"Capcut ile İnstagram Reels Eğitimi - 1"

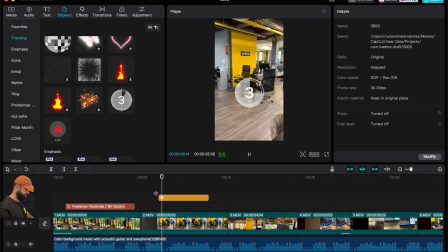[8:17]
Birazcık küçük yapalım. Altına yazı ekleyeceğiz.
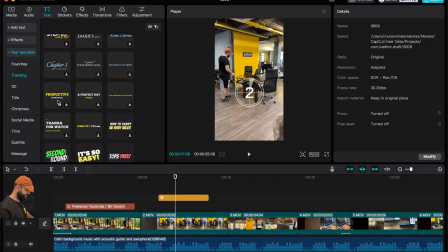[8:22]
Tekrardan yazı bölümüne geliyorum. Günlük bir şeyler yazacağım için bu şekilde yazım uygun.
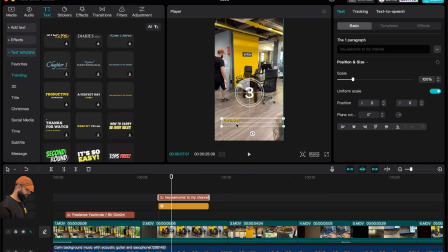[8:30]
Diğerlerine baktım ama bu daha uygun. Tamam, şu an bunu seçtik. Ekranda çıktı. Bunu biraz daha değiştirelim. Biraz küçültüp büyütelim. Çok fazla ekranda gözükmedi. Bir de yazımızı yazalım.
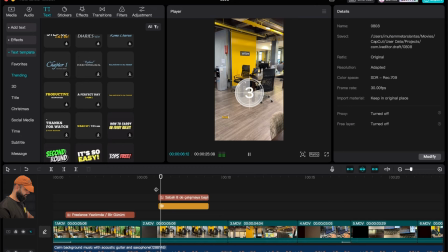[8:46]
Sabah 8'de çalışmaya başlıyorum. Bakın güzel bir şekilde yazımız yazılmaya başladı.
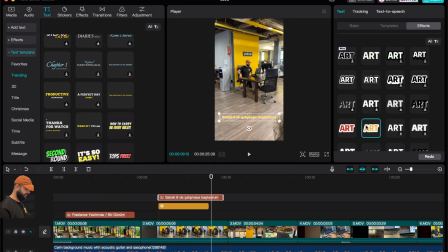[8:57]
Biraz uzatıp daha sonrasında yazımızın çeşitini değiştirirsek aslında daha okunaklı hale gelecektir. Buradakilerin hepsini deneyebilirsiniz. Pro yazısına dikkat edin. Prolar ücretli versiyonu için geçerli sadece. Kırmızıyı seçtik. Bu kısmı aşağı indirdik. Biraz da büyüttük. Çok güzel oldu.
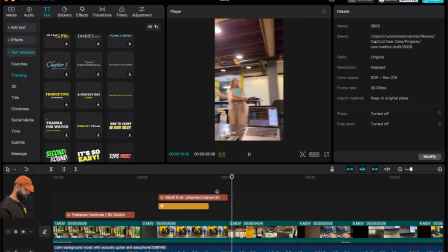[9:18]
Son kısmı böyle bir tam istediğimiz yere getirelim.
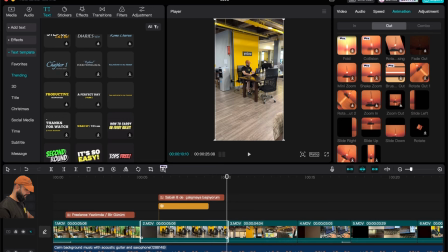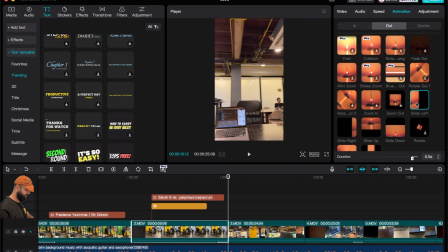[9:27]
Sonra klibimize tıklayıp burada kapanış efektini verelim. Kapanış animasyonunu verelim ki bir sonraki klibe geçiş yapabilsin.
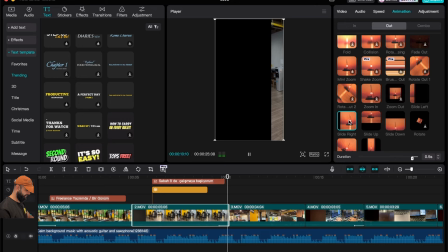[9:35]
Bakın burada sandalye dönmesine uygun bir efekt vermemiz gerekiyor bizim. O yüzden tam tersi yönde vereceğiz.
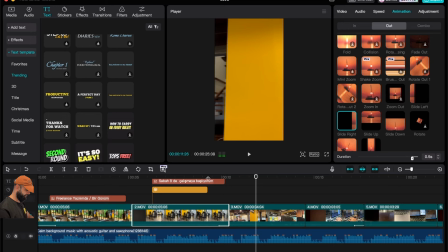[9:43]
Efekt verdik. Bakın dönerken harika oluyor.
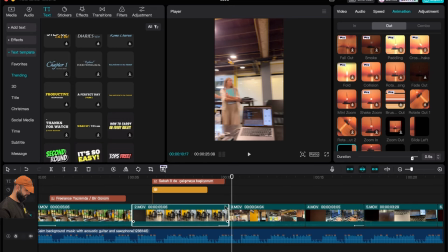[9:51]
Şimdi şöyle bir şey daha yapalım. Bakın geçiş aşamasını sürükleyebilirsiniz elinizle.
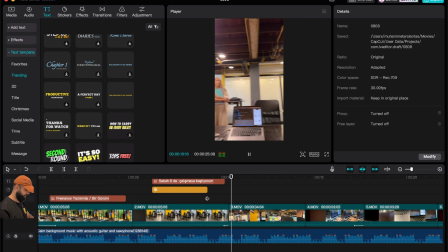[9:58]
Biraz daha hızlı geçiş olursa
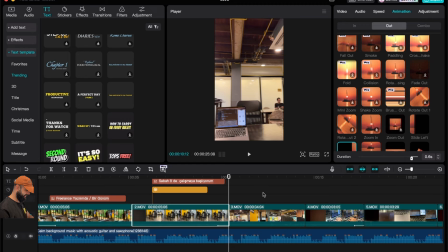[10:03]
daha iyi olacaktır. Bu şu kısmı birazcık artıralım. Tam aynı hızı süresine denk gelsin.
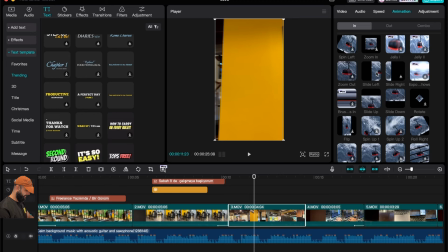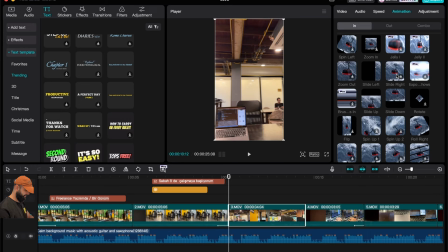[10:17]
Hatta daha iyi ayarlamak için diğer tarafı da bu şekilde animasyona katabiliriz. Şu daha uygun. Bakın daha uygun oldu, daha güzel oldu.
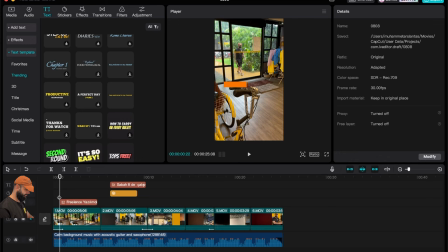[10:36]
Şimdi tekrar iki elimizle mouse'tan bunu küçültüyoruz. En başa geldim, çalıştırdım.
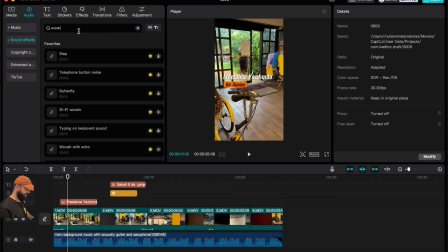[10:44]
Buraya da bir ses efekti verelim. Yazımız çıkıyor ya, yazımız çıktığına dair bir efekt verelim mesela. Whoosh yazıyorsunuz. Bakın bu sesler çok farklı. Küçük ama etkili sesler bunlar.
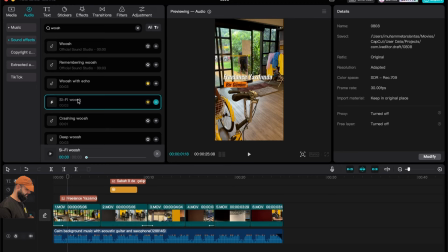Beğendiğinizi alıyorsunuz, aşağıya hemen sürükleyip bırakıyorsunuz. Ses klibi olduğu için.
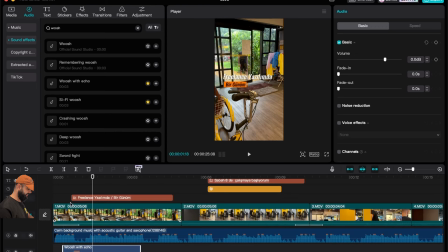[11:15]
Alıp bıraktık. Ses klipleri üst üste gelemeyeceği için bir alta koyuyoruz.
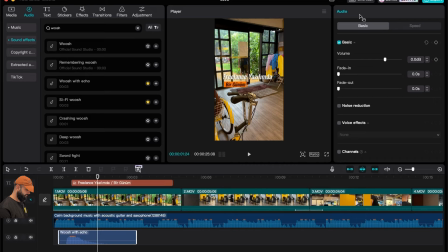[11:22]
Bakın tam aşağı kısmında ses kısmıyla efektin çıkış kısmını denk getirmeniz gerekiyor.
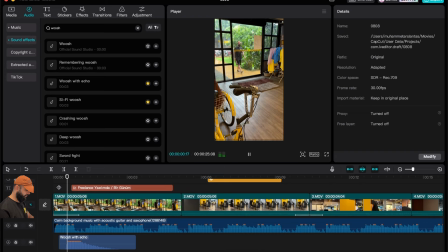[11:29]
Burada da sesi biraz yükseltirsek, çünkü arkada müzik var zaten, oradan belli olmuyor. Şu an daha uygun. Evet.
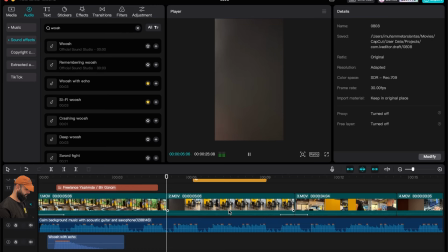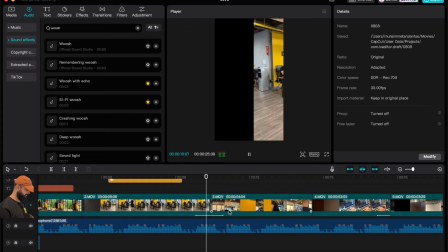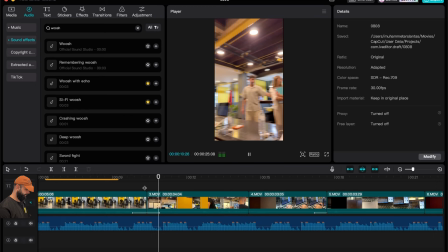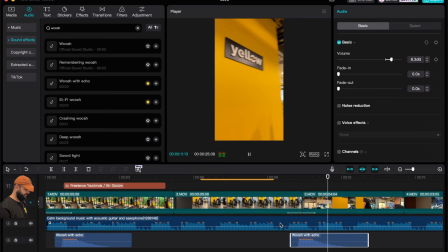[12:01]
Buradakini kopyalayıp yapıştırabilirsiniz. Ctrl+C, Ctrl+V aynı ses efektini geçişlere de uygulayabilirsiniz.
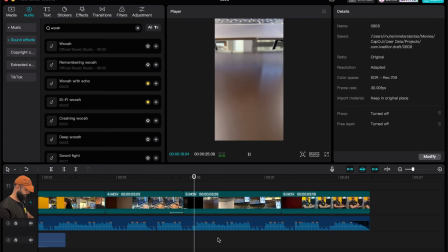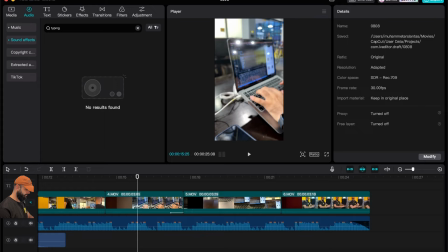Burada da typing diyorum. Çünkü bilgisayarla bir şeyler yazıyorum. Klavye ses efekti vereceğim.